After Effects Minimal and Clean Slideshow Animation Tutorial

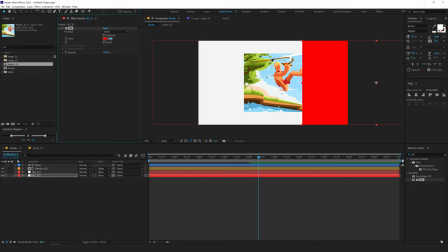And I'll pick up a nice color from this particular scene. So this looks pretty nice.
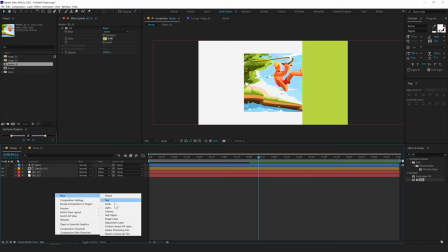And then what I'm going to do is right click and create a new null object. Call this control.
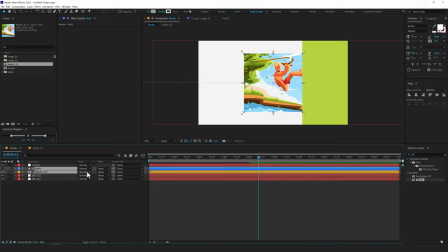And then parent the mask and the media composition to this null. And then we can animate this null.
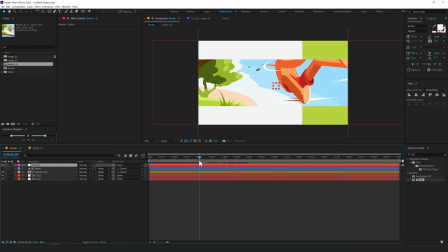So I'll go to 2 seconds. Press P to bring down the position.
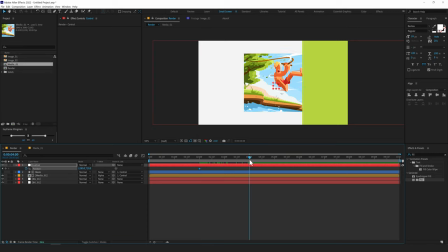Create a keyframe. Go to 4 seconds. And let's move this right over here. So now we have something like this, which looks really nice and dynamic, I think. It adds a sense of parallax, I believe, a little bit. So that is nice.
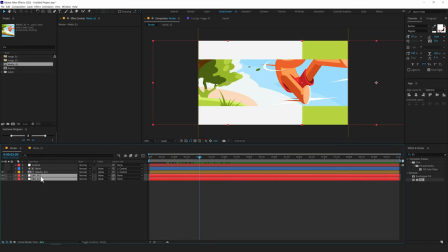So at 2 seconds, I'll select both of these background. Press P to bring down the position and create a keyframe.
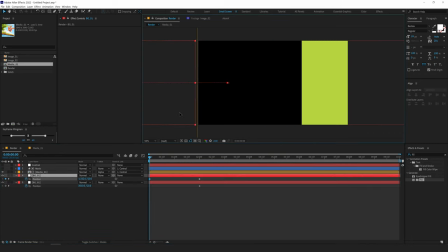Go back at 0 frames and drag them out of the frame like so, and this one out as well.
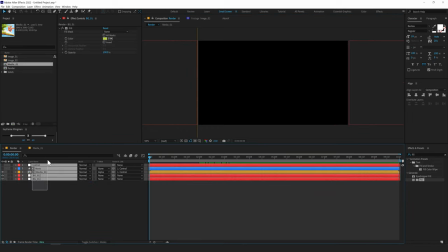Now let's select everything, press U so we can see the keyframes. Now in order to make them a bit more interesting, I will be using this free script called keyframe wingman. You can find this with Animation Composer, which is a free plugin. So after you download and install the Animation Composer, link to which is in the description,
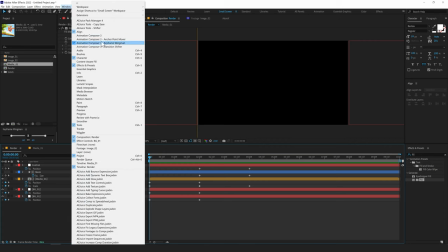you can go into Windows and there you'll find the Animation Composer keyframe wingman.
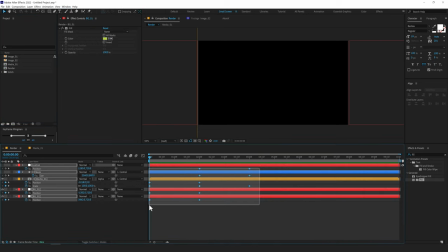So I'll select all the keyframes and now I can tweak the keyframes graph using this one slider. So I usually like to keep it at around 85, or let's go with something like 90. I think 90 will be nice.
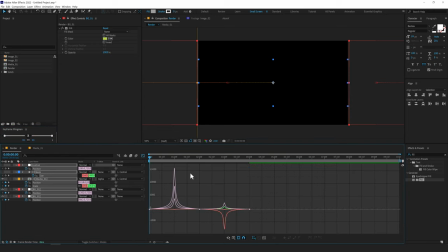Press enter. And now if I go into my graph editor, you can see it's already creating this nice animation graph. So this is a super useful free script. I'll set this to 90 again. And now if I preview our animation,
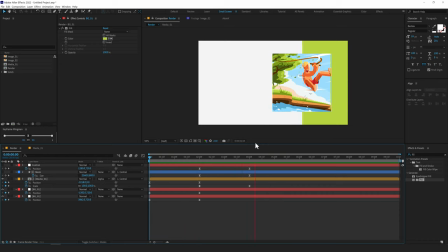we have this really nice and cool looking keyframe animation, as you can see. Now let's close everything and select the text tool, and then you can type in anything that you want. I'm going to type in life of a designer.
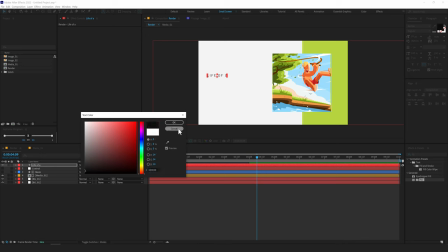So first of all, I'll make this black so I can see it more properly. And for the font, I'll go with Nexa.
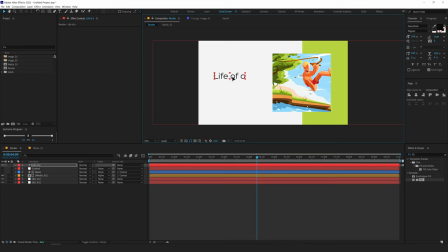So maybe something like Nexa book. Okay, let's select this, press Ctrl D to duplicate it, and let's pull this down, and this one is going to be a Nexa bold, I think.
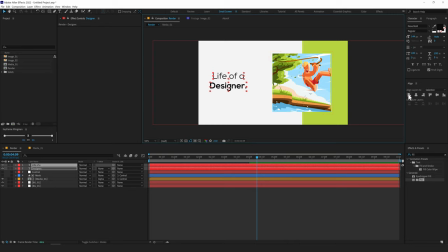Okay, and then I can select both of these texts and align them to the left, just like so. Let's select this again, press Ctrl D and add some more text details here.
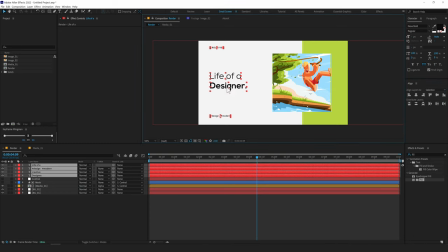Let's select all the text and align them again. Okay, so that is looking good, but I think the background is looking a bit empty. So to make it look a bit more interesting, I'll create a new solid. So press Ctrl Y and let's call this grid.
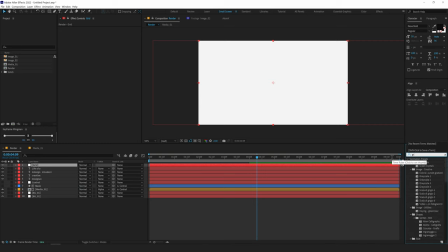Let's go into effects and presets, search for CC Gridler. Let's apply that. And we can basically play around with the settings.
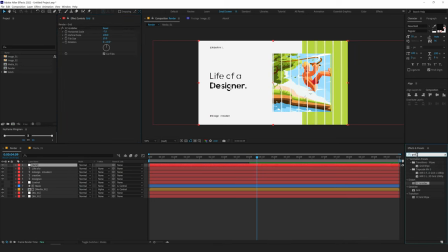And obviously we need to add some nice color to this. So I'll add a fill effect. And then select the green color, that looks pretty nice, I think. And let's adjust the lines just the way we want. I think something like this.
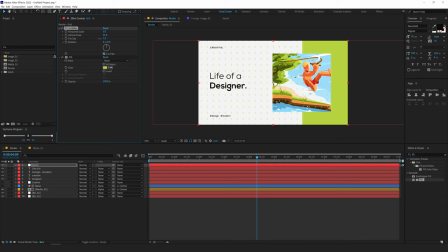And then basically I'll just rotate them like 45 degrees. Now we will also animate these lines just to make them look a bit more interesting.
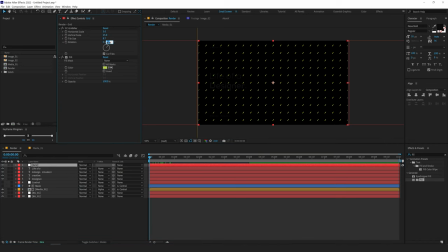So what I'm going to do is go at the very back. Let's set them to minus 45. Create a keyframe on the rotation, go to 2 seconds, set this to plus
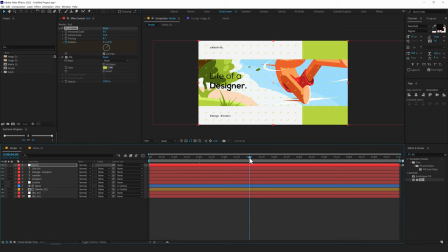45, go to 4 seconds, set them to 135, go to 6 seconds and set them to 225.
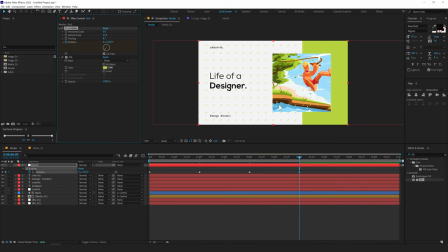Then press U and I'll add a very simple expression here.